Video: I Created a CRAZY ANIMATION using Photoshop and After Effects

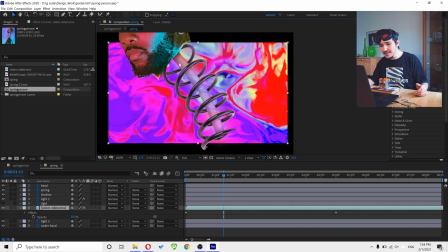And basically the way it's done, I'm basically telling After Effects, okay, use this object here as a mask for this video. So for example, and once I do that now, After Effects is going to use this object here as a mask for the video,
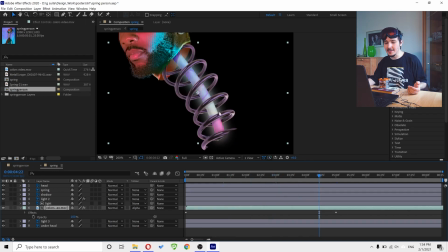and now for example when I play, it's going to play the video only inside this thing. So it's basically like in Photoshop we have masks, we also have masks in After Effects.
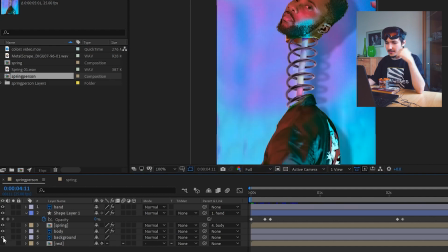Here you can also see that I imported the body and the background, and now we have here this spring, which is basically the head with this thing attached. And the reason why they're together is because they need to move together. And here also I use puppet warp tool.
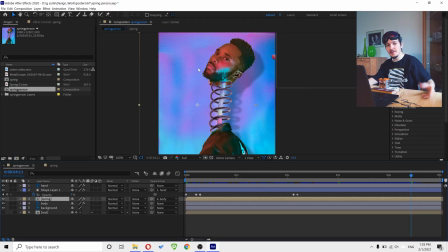You remember in Photoshop I showed that to you? Huh? You do? Okay, if you don't remember, then please invent a time machine and go back and watch it again, okay? Or you can also just rewind back. I mean, it's up to you. I prefer to choose the difficult way to do things because I'm a monster, okay? And if you want to choose the easy way, then it's up to you, but I would invent a time machine if I were you.
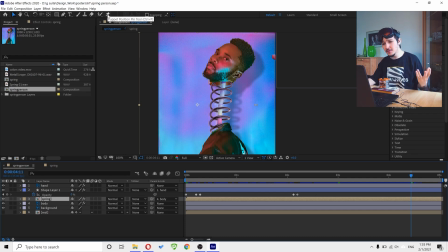Anyway, you choose the spring, and here we have this puppet pin tool. For example, when I choose the puppet pin tool, I can just create points here.
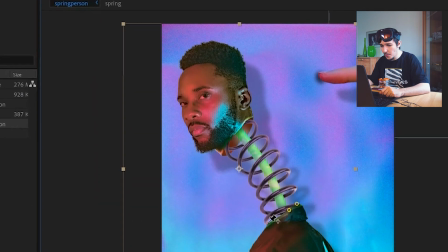So let's say here, boom, boom, boom, you know? And another one here, another one here in the head.
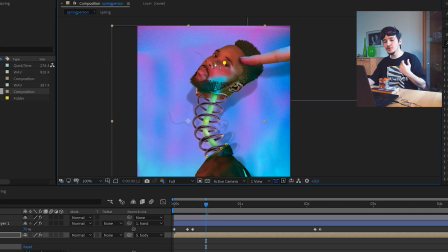And now I can actually move this point to the left, right. And After Effects is going to remember that, and then it's going to animate it the way I move this. And by doing that, I can actually create pretty cool animations. And the last thing that I forgot, sorry, is this finger here.
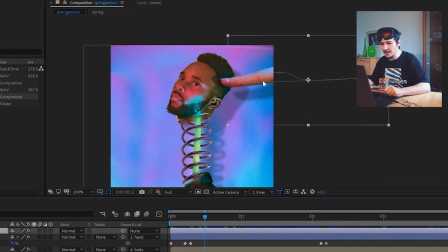And as it's not finger, but it's actually a whole hand. If you look at the hand, boom. It's just a hand that I imported to Photoshop.
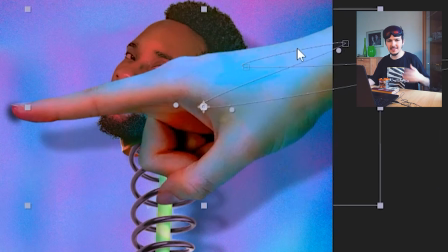I deleted the background because it had some kind of white background in order to have only the hand.
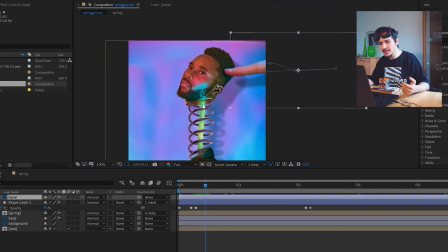And what basically happens is when I move this spring here to the left, for example, I also moving the hand, so it looks like the hand is pressing.
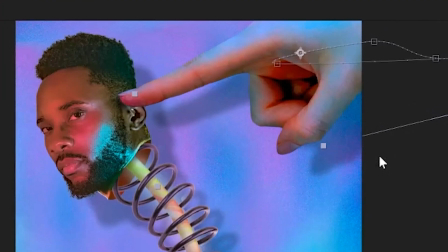Bim. Also, to make it more realistic, I added some shadow to the hand, some shadow to this whole body,
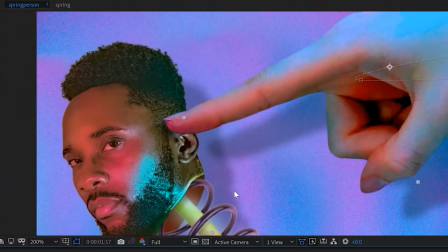and also some shadows here when the hand is pressing the head.
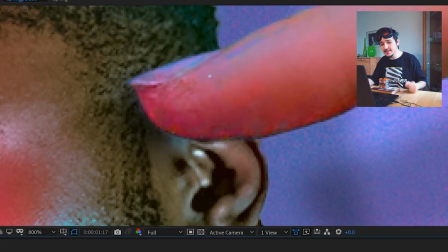We also, you see, we have here some little shadow to make it look realistic, because when you hit something, there's always a shadow behind. Like if you look at my hand, I'm hitting it, you'll have a shadow from my finger. And that's basically the way it was created.
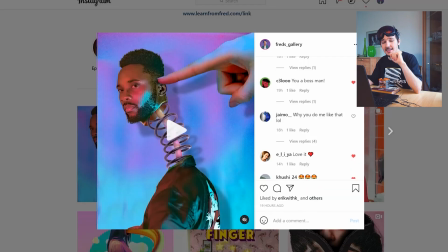And now the very last part is actually the sound. And let me actually turn this on so you can hear the sound.
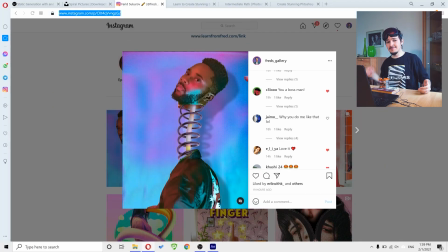As you can see, it has a pretty cool sound. And you know, in order to create something really nice, if you're creating a video, you also need to create a nice sound that gives it just 1,000 more points.
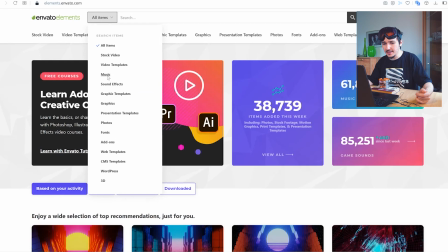And again, for sound, I also use this website, Elements and Battle. And here I had just some sound effects, and for example, I can search here for spiral,
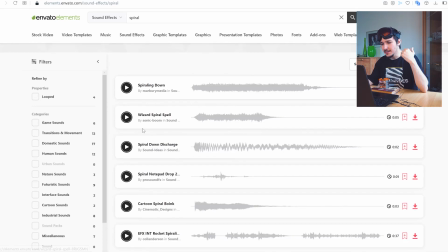and it's going to show me different spiral sounds that I can use on my video.
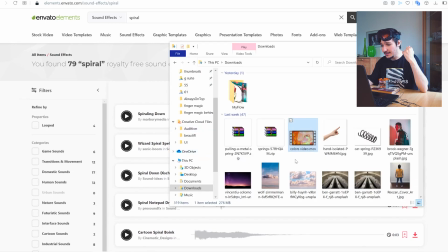And for this, I actually downloaded two sounds. Let me show this to you, my dear friend.
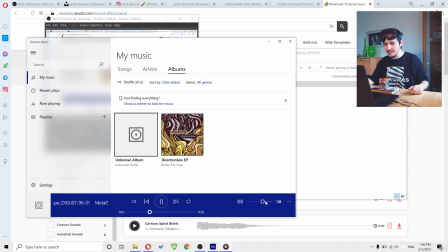So this is the first sound, as you can see. The fun thing is that I don't hear it right now, but you probably hear it.
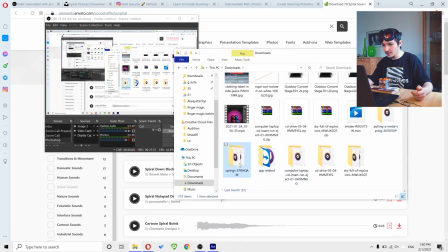And then we have here a second one, which is also used here. And let me, it's just a very fast one.
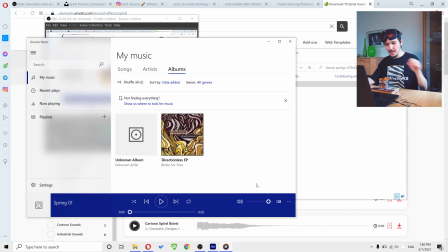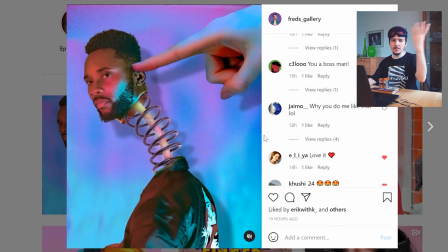Bing. And that's how this beautiful thing was created.
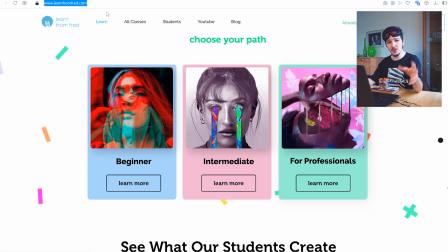Make sure to go to learnfromfred.com, where you can learn not only Photoshop but also After Effects, in case you don't know how to use After Effects. Okay, make sure to subscribe and turn on bell notifications, because I'm trying to create here some pretty unique tutorials.
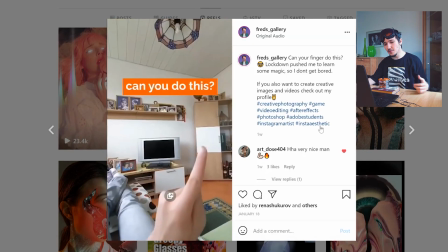Previously, I created a tutorial for this pretty cool animation, which unfortunately didn't get many views.
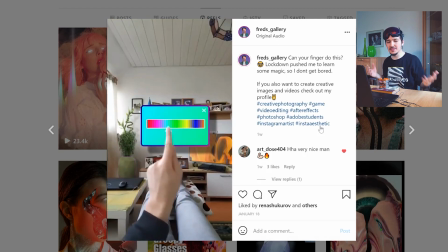I don't know why. Maybe people didn't understand what exactly is this.
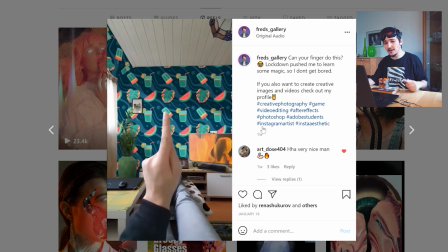But if you actually like this animation, you can go to my previous video and see how it was made in a very interesting tutorial.
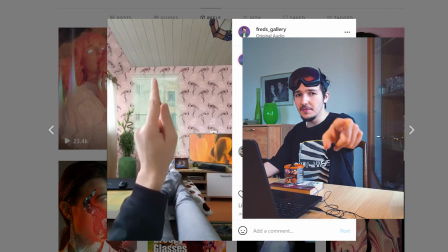Love you guys. I know you love me too. If you don't, then I will jump from the window.
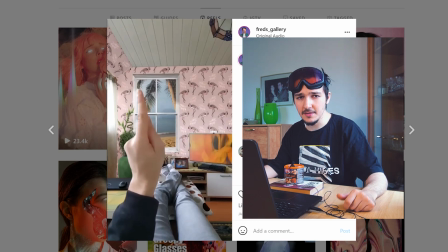Okay, I have a window here. So don't tempt me.